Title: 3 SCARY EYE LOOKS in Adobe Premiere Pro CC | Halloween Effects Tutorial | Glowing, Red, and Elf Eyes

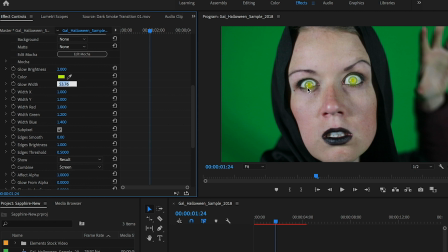So that way it's not too much outside of the iris. so let's reduce it down to 20 and let's see how that looks that's looking a little bit better we can also play around with different blend modes from combined so if you click
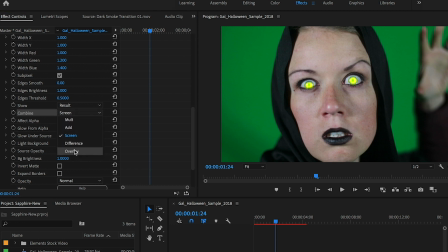on overlay you can see that it creates a more
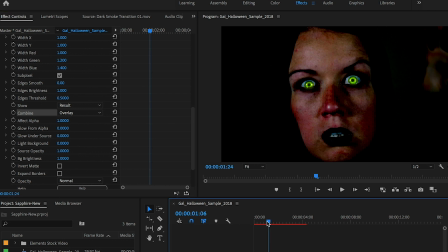dramatic witch-like look and what this did is actually affect the lighting of the shot as well so it actually looks really creepy and it may work perfectly for a witch scene and you can actually see the pupil more through in this
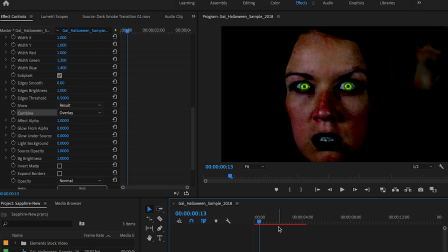result so this is the ultimate demon look as you can see so this is a very creepy elf of course we can play around with other modes so we can try going back to add just to see how that looks and
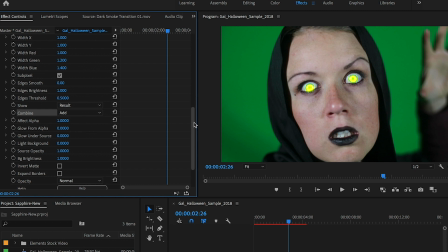you can see it's just quite bright in the eye but if you want this look what you can do is just reduce the brightness down a bit so let's say like 1.2 and then the glow brightness isn't as intense which actually works perfectly in this regard
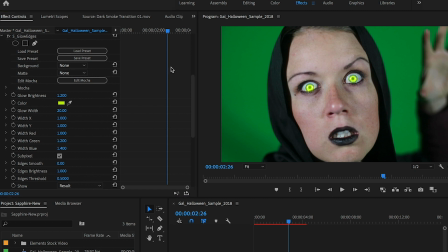so what we can do now that i think this is at a stage that i like is we can remove the green screen background now to do that
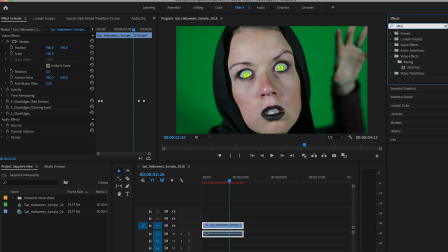what i'm going to do is use a built-in effect just called the ultra key effect that comes built in with premiere so just double click to apply to the clip and then from the ultra key effect and effect controls use the dropper tool to select the green color and then from setting we can choose aggressive and this will work harder to remove automatically the green from the background so I'm not going to play around with any of the parameters but I do have a full tutorial on how to do green screen work so if you're interested in these other parameters you should check that
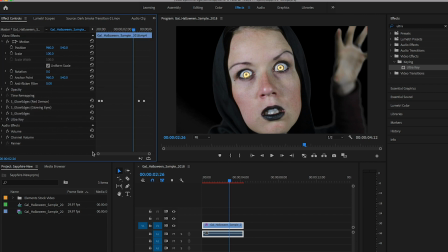out so now let's Let's close off the Ultra Key effect and now we can move this clip up to layers and we can place the Halloween stock footage from Envato Elements that I got to this Halloween night.
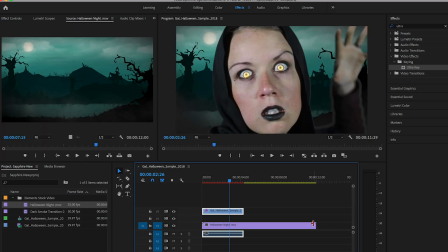Let's drag it down here and let's roll this edit back to meet the duration of the clip
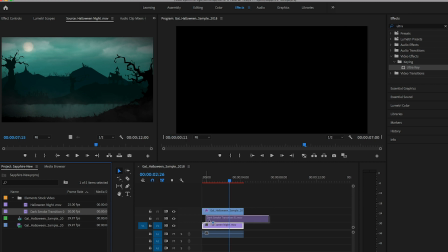and then we can move the dark smoke underneath it and since I want the smoke to
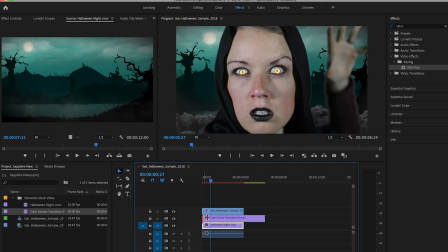be there in the opening I can roll the edit out to meet this playhead and then shift it over and then click on the end of the clip to roll it in to meet the end of this clip as well.
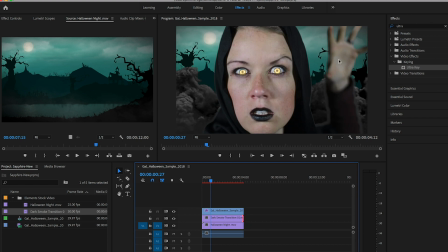Now right now my hand is out of focus because I used a prime lens which has a 1.8 f stop. So to make the background more believable let's add a blur effect to the dark smoke and the background.
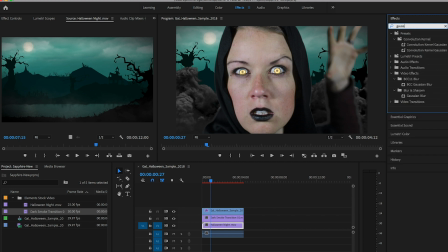So I'm going to search for Gaussian blur and I'm going to apply it to the Halloween night scene and here from effect controls we actually have
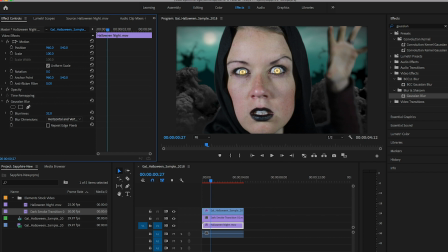to increase the blurriness see how it gets more blurry and then there is a kind of transparency happening around the edges so to fix that we need to click on repeat edge pixels and that goes away now we can click on this effect and hit command C and then click on the dark smoke layer and
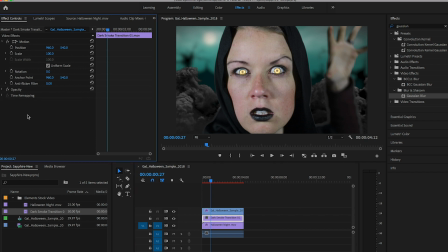then click in effect controls and hit command V on our keyboard and this will automatically apply it now we can maybe lessen this a little bit to say 45 so it's not as blurred as the background so now you can see that it's starting to look more realistic but what
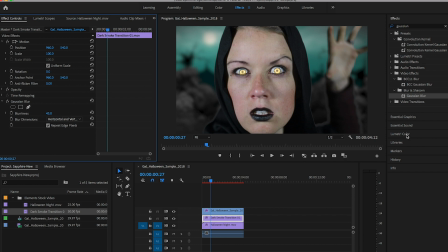else we can do here is we can add some lighting effects from lumetri color so we can select the video clip and apply more of like a
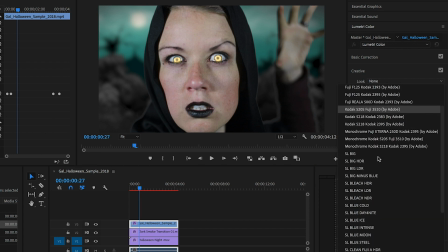blue cool built-in creative preset here from
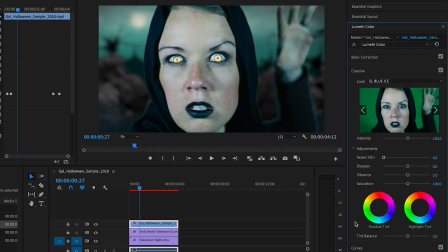creative so let's choose blue ice to make it match the scene more and the dark
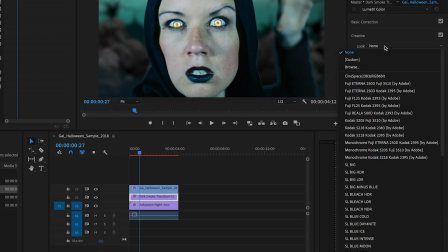smoke we can also add a blue ice to
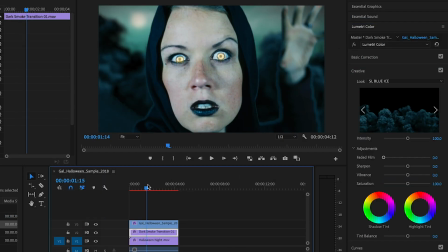make it look like it's more in the scene so this is the end result here if you want the eyes to
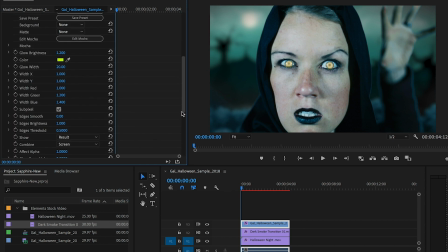be a little bit more intense you can go back to glowing edges and we can change the combine mode let's say to add, and it'll make it a little bit brighter. And of course, you can change, you can turn off this effect, which we should rename to Elf Eyes,
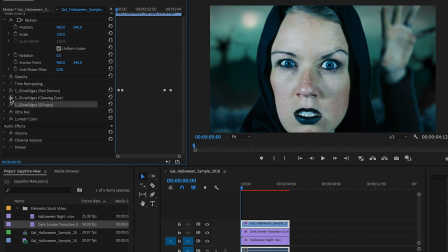and we can change it to the Glowing Eyes. So now we have the same effect on the same clip.
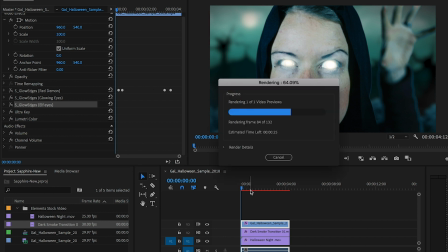So let me just hit render to show you what it looks like. And so this is the end result.
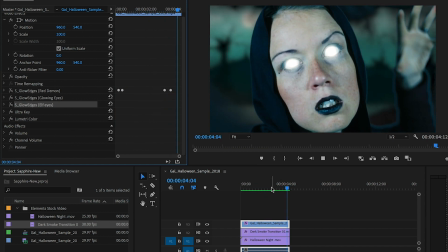I really like how it turned out with the glowing eyes and in the background
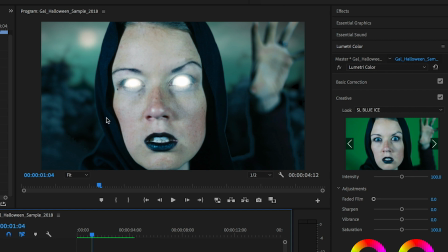it kind of matches the moon with the eyes so I highly encourage you guys to play around with glow edges
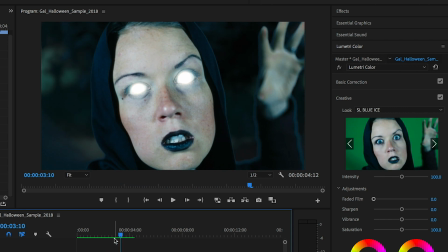and other effects in sapphire to create some pretty cool scary and awesome effects. So that's how you create these awesome three fantasy eye looks. I look forward to seeing what you guys create. If you guys do this effect and follow along be sure to tag me on twitter at premiere underscore gal and I'd love to see what you guys create. But here is a quick green screen tip.
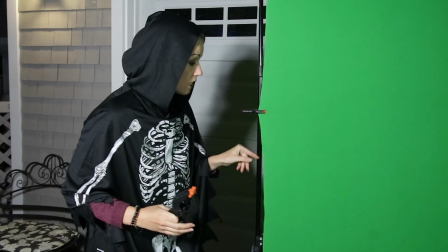So I bought this green screen off of Amazon and most of the green screens that you will buy on Amazon are these cloth materials.
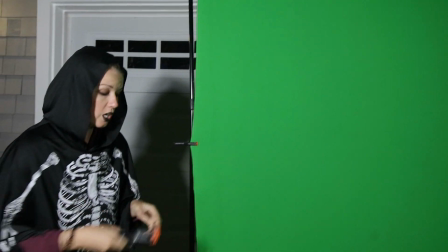So to make it tight and not have any wrinkles you guys should get a pack of these clips like this.
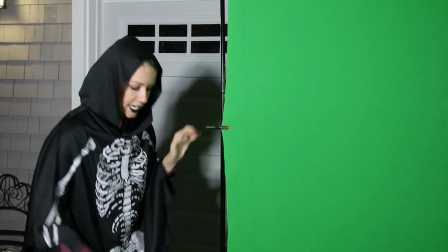And what I've done is I've taken the smaller size clips and I just pull
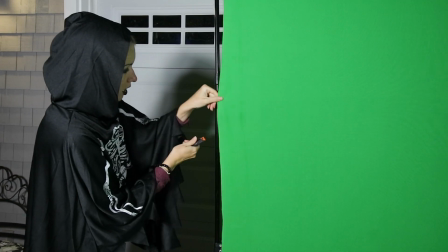the cloth tight along the pole the stand
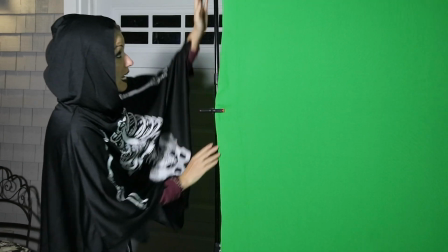and clip it so it's nice and tight and I do it all along the pole as well
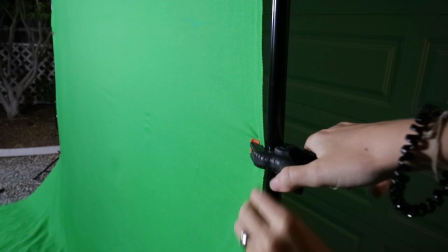as the other side to get a nice tight green screen so basically you
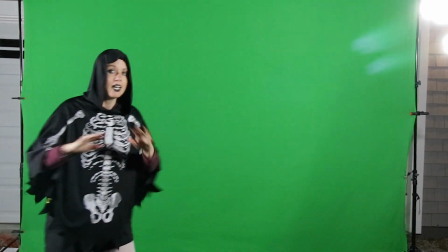just add the clips on both sides until you get it tight and then you don't have to iron your green screen at all and that is a quick tip so thanks so much for watching everyone be sure to to give this video a thumbs up if it helped you out. Subscribe as well as hit that notification bell. And until next time, keep creating awesome video and I will see you guys on the next video.